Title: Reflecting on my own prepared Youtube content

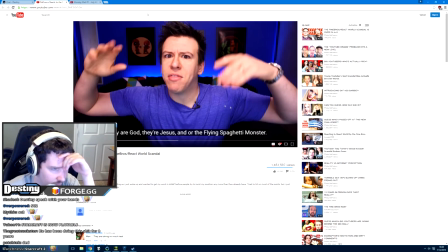That might just be like a pretentious problem that I have on my own though. I like that this guy has talked for a full 40 seconds without having to do it.
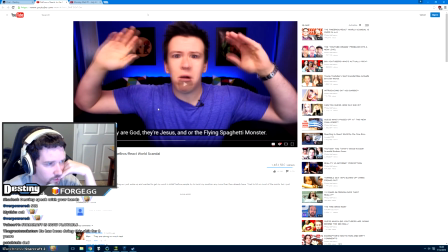Maybe this guy doesn't normally jump cut. I don't know.
They're God. They're Jesus and or the flying spaghetti monster.
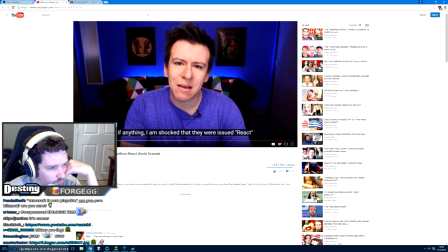That is so much power. If anything, I'm shocked that they were issued React.
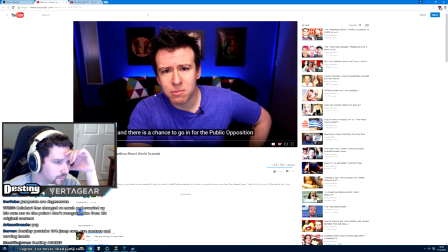And there's a chance to go in for the public.
I see what you mean by this guy's position, and I. This guy's camera angle allows him to capture
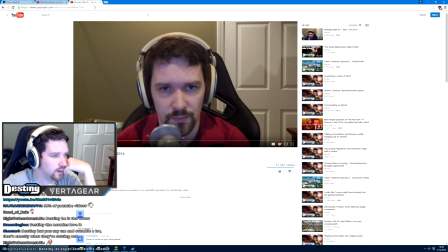a lot more emotion, whereas with my his lighting is also a lot better than mine.
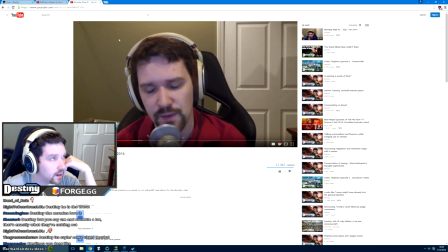Fuck me, dude. These like the pits under my eyes are not good because of the way these lights are top down. I could probably fit lights behind my computer, but I don't want that shit shining in my face all fucking day long. Him and Ray William Johnson are literally jump cut enforcers. Oh, I mean, he doesn't do it in this video, or at least he hasn't.
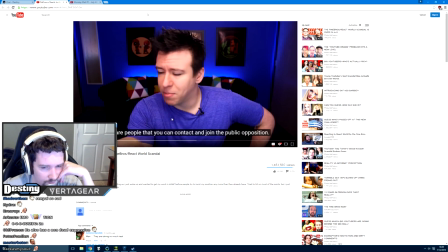That if you feel like you're going to be affected by it, there are people...
Jump cuts increase the speed of information delivery, too.
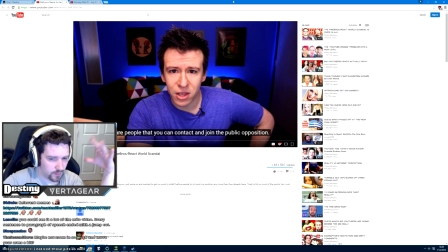I mean, I feel like it would be... again, I could be wrong, but I feel like it would be pretty hard to jump cut my sentences because I feel like
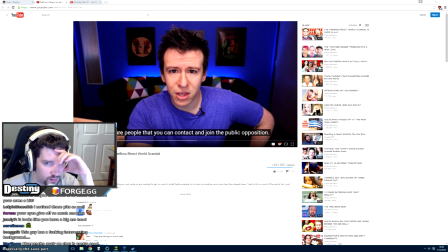I speak pretty quickly and I don't get hung up on slow sentences and need to jump cut,
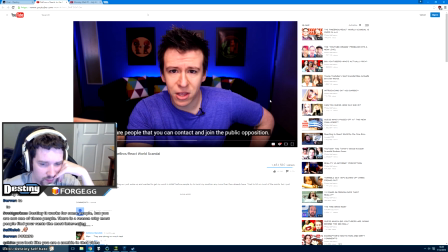like, from idea to idea to idea. Maybe? I'm not sure.
But you can contact... and join the public opposition.
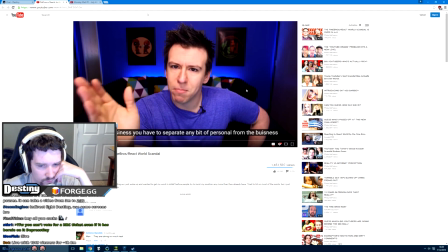It's just too much power, and in business, you have to separate any bit of personal from the business. Doesn't matter if I know you or I don't know you.
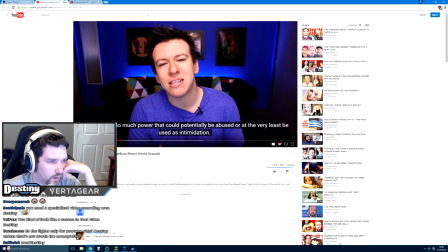That is, it's far too much power.
Okay, I understand. I understand this.
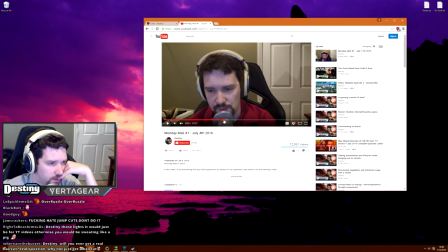The lighting here would be so much better. I look very, wow, I guess.
What's up, you beautiful bastards? I hope you're having a fantastic day. This is gonna be an addition.
You're framing. Yeah, I understand. Yeah, okay. Fuck, I might actually have to get into, like, video fucking memes.
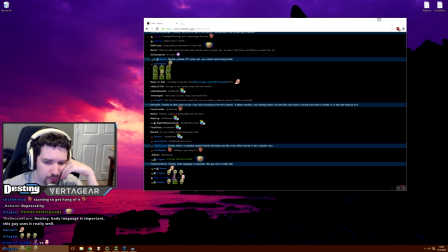Body language is important. This guy uses it really well.
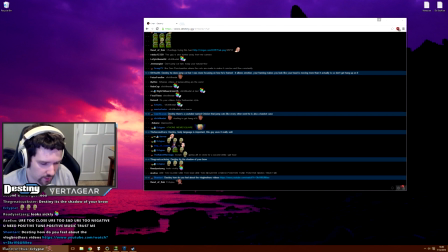So, it feels to me like the important part of becoming good on the camera is your ability to treat the camera you're talking to like another person.
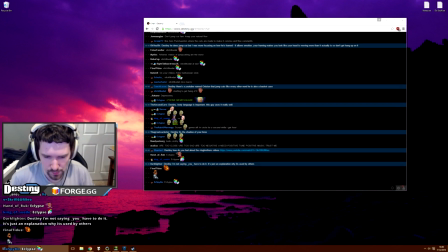And then that makes everything else feel a million times more natural. I'm getting there. I'm getting closer to it.
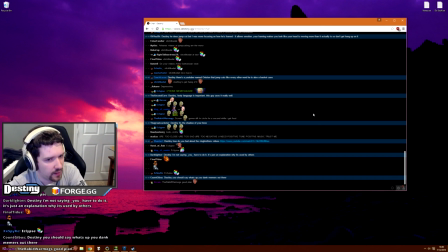In the beginning, it was really weird because I felt like I was just kind of speaking into like a CCTV recording device and it was very awkward and nervous,
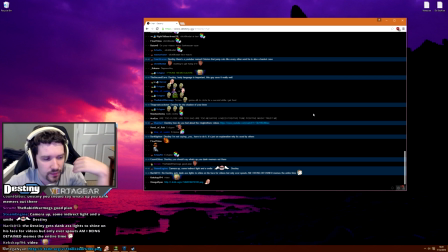but like the more that you try to think of the camera as like a person, the more natural I think everything, the body language and everything comes across.
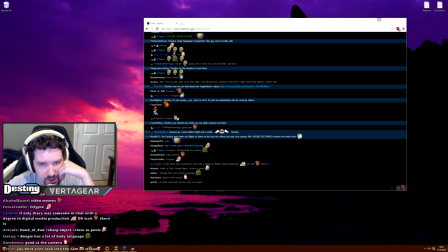Do you use your webcam to record your videos? No, I've got a nice camera for recording, but I'm kind of lazy with the lighting, I don't know.
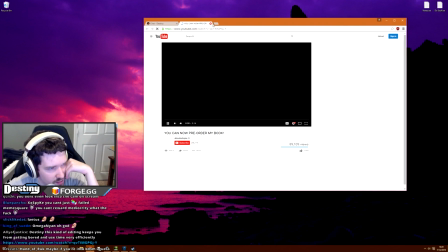This kind of editing keeps you from getting bored and uses time very efficiently.
Hello everybody, I am writing a book. Well, like what?
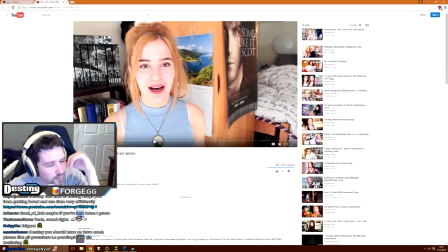Just thought I would put that out.
Like, why, though? Why do you have to jump cut these things?
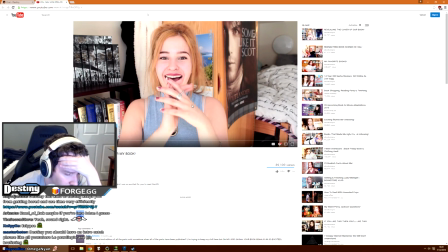I don't know. I mean, I understand that people like it, and I understand I'm in the minority here. I just don't understand.
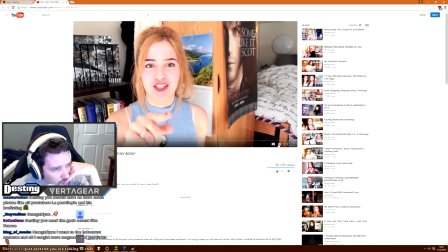Hello, everybody. I am writing a book. Just thought I would put that out there, just to get to the point of this video.
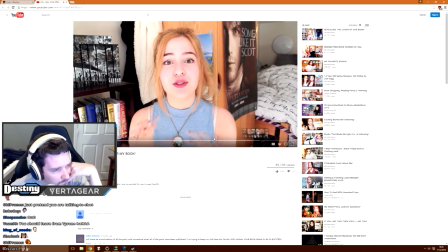So some of you may already know this, but for those of you who do not know it, let me catch you up to speed.
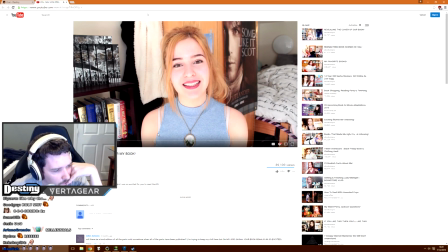So last year, one of my really good friends, Lindsay Cummings, and I decided, hey, let's write a book together.
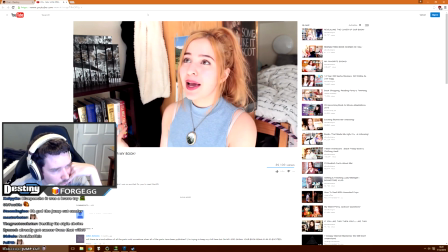Lindsay's already wrote many books. I am wanting to write books. So it makes sense as to why I am writing one.
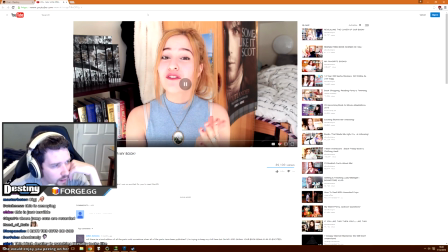It's a style.
It'll be a really fun project, and it has been.
So like, every time I see this, I imagine a person like, I've decided this has been a really fun project. And then it's like, okay, this book is going to be a great adventure.
This book is going to be a great adventure. And I can't wait to meet all of my fans at the signing.
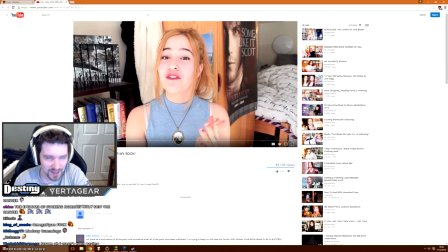And I can't wait to meet all of my fans.
Like, that's the impression that I get when I see people that do the drama.
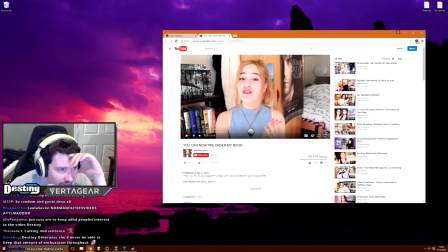I know that's not the case. That must not be the case. I don't know. Never mind. Okay, I don't want to talk about this anymore. Maybe in the future, I'll think about it.
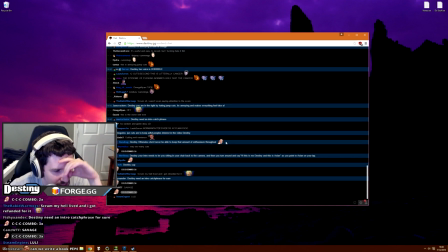Your intro needs to be you sitting in your chair, back to the camera, and then you turn around and say, hi, this is Destiny, and this is Aslan, as you point to Aslan in your lap.